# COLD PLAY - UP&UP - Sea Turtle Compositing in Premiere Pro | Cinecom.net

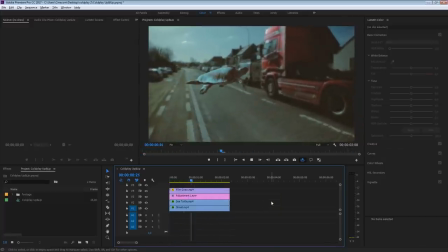You guys have been asking crazy to create a tutorial on the awesome compositing techniques from the Coldplay Up&Up video clip. So here it is, and even more exciting, everything is done inside Premiere Pro. Now there's a lot we have to go through, so let's not waste time and get right into it.
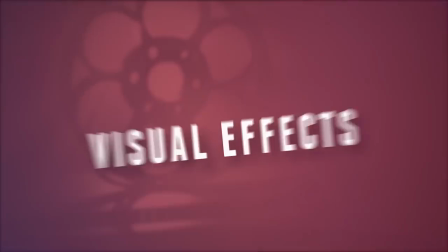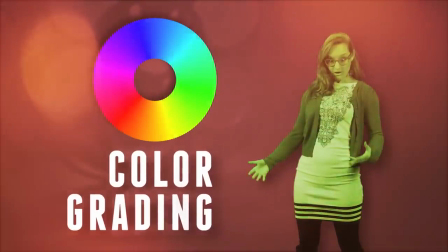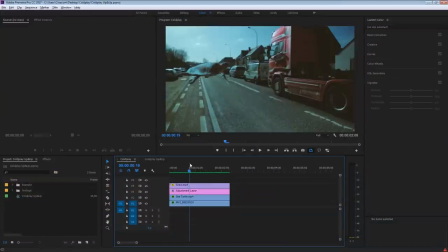Jordy here for Cinecom.net, and welcome to another exciting Premiere Pro tutorial. We're going to blend this sea turtle here in with a clip that I've shot across the street. We're going to key it out and try to match the motion of that sea turtle also together with the shot here that we've created.
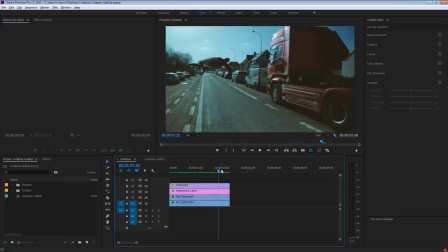And this is definitely not going to be an easy task in Premiere. It would be more convenient in After Effects, but I know how much you guys love Premiere tutorials. It's the majority of the audience here at the channel. So let's get right into it.
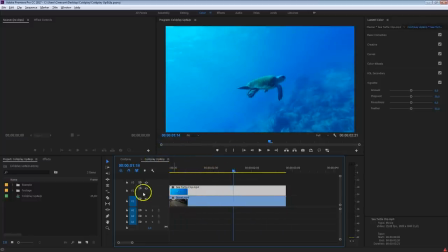I've got an empty sequence with the two clips, the sea turtle, which is swimming, and then below that we've got the shot here that I've made across the street, and it was just coming a train,
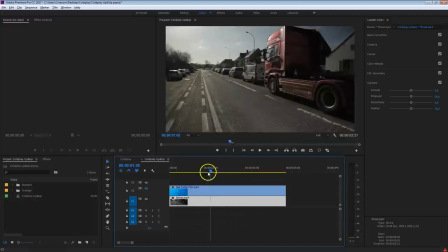so that's why all these cars here are standing still. Perfect to get some motion and to blend that sea turtle in. Now there are a couple of things that you have to pay attention to before starting with this. You kind of have to analyze your stock footage shot.
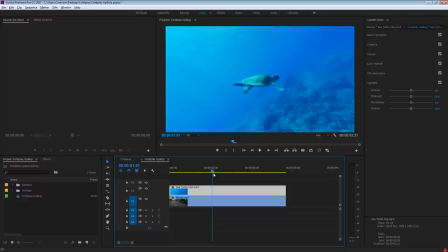By the way, everything can be downloaded. You can find a link to it in the description below, so that you can also work together with me in this tutorial on the same clips. Now, when looking at this shot, there are three things to pay attention to. First of all is the movement, and as you can see, the turtle is kind of swimming sideways.
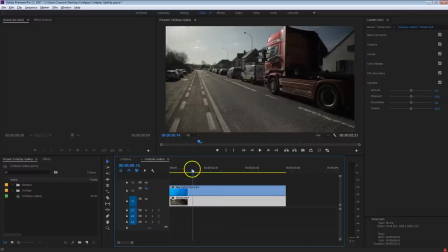That's also why in this shot here, I was kind of walking sideways.
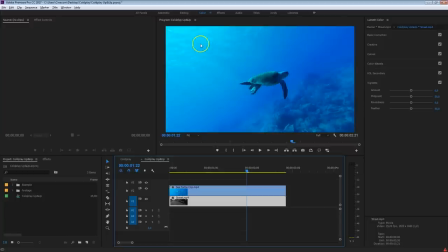Then the next thing is lighting, and the lighting is coming from the back of that sea turtle somewhere here in the corner up left. We can also see a shadow here on the right side of the turtle, and that's the same thing how I've aligned the sun in this shot as well.
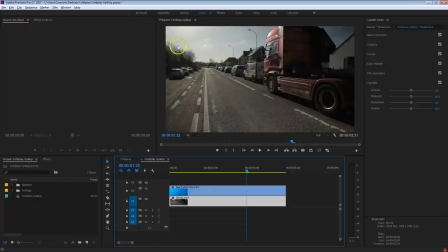It's coming here from the upper left corner, and again you can see that coming back in the shadow of the cars as well.
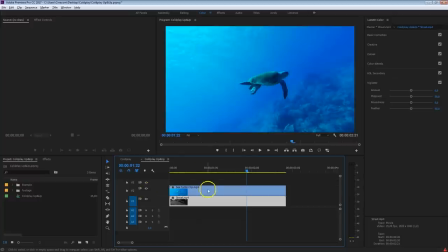And then finally is the lens. This is I believe it was probably shot on a GoPro. It's a very wide angle lens, so that's also again the same thing that I've done here in this shot.
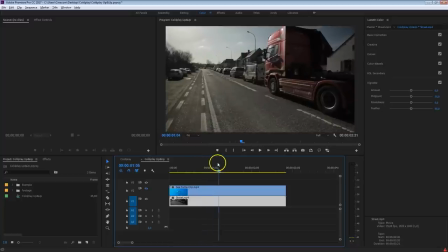It was shot on a very wide angle lens, and that's a very good basis to start with to match these two shots together.
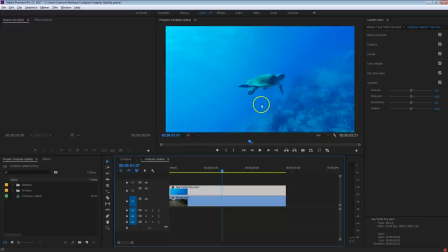So the next thing I want to do is kind of cut out this turtle, and this is definitely not going to be an easy part. We can't just key it out, because if we are going to select a blue color, it will also kind of remove the turtle.
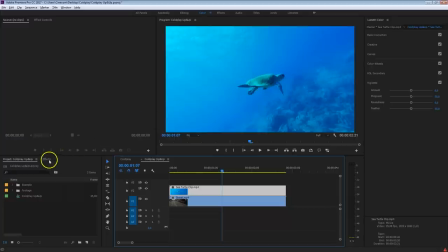So we're going to use a different keying technique. But before we do that, we are first going to add a warp stabilizer on this shot, because there is a bit too much movement.
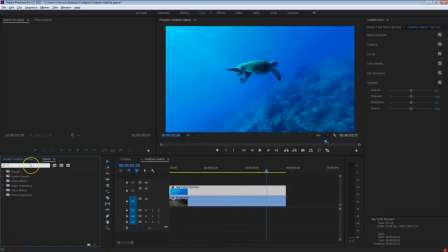This is going to be pretty hard to match that with the shot that I've made. So let's search for the warp stabilizer. It's right here. Just drag that onto that clip and it will kind of start analyzing the background.
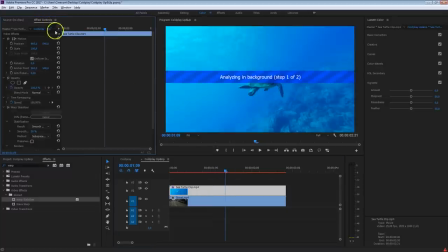Just wait a couple of minutes until it's completed. And your effects controls here, by the way, you can see how far it is. So it's calculating the time, how much it takes. And there we go, it's stabilized.
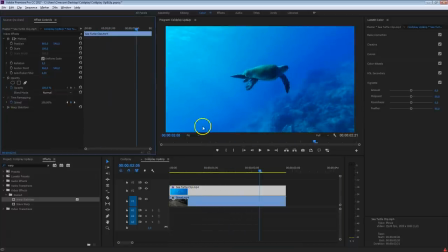And if we're going to take a look now, it looks a bit better to work with. So then the next thing that you want to do is mask out the majority of the stuff in this shot. So we definitely want to get rid of those rocks here on the bottom. Also this very bright highlight, which is going to be very hard to key out.
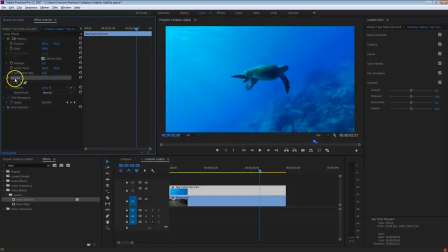So we're going to isolate that turtle. So just from your opacity here, oh, by the way, make sure that you are in the beginning of your shot. We're going to start here. And then just take the pen tool and draw a mask around that turtle. And you can be a little rough with your mask, but not too rough, because like I said before, it's going to be pretty hard to key this baby out.
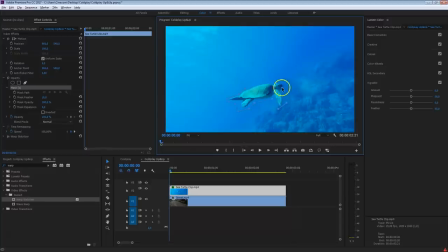So the more you can mask out, the better it's going to work. Something like this would do it.
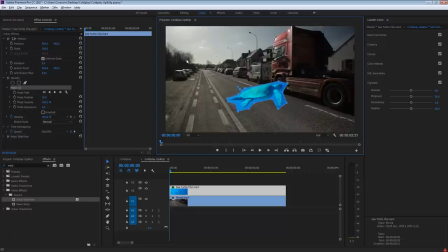And now we have to track this mask as well. And if you've been following our tutorials in the past, you know that we love to use these tracking options here. But unfortunately, it's going to be very hard to kind of track this mask when you are up close like this.
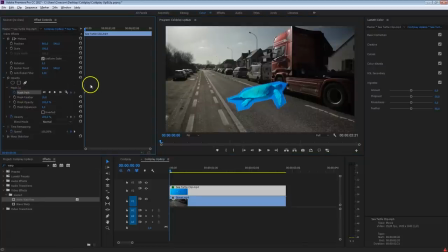So we're going to do it manually. I'm going to create a keyframe for the mask path. By the way, you can always try to press the play button here and see what it does. Let me just show you guys. Let me just do that. As you can see here, the mask is already cutting into the sea turtle, so this is not a good idea. Undo. We're going to have to do it manually. I'm sorry for that.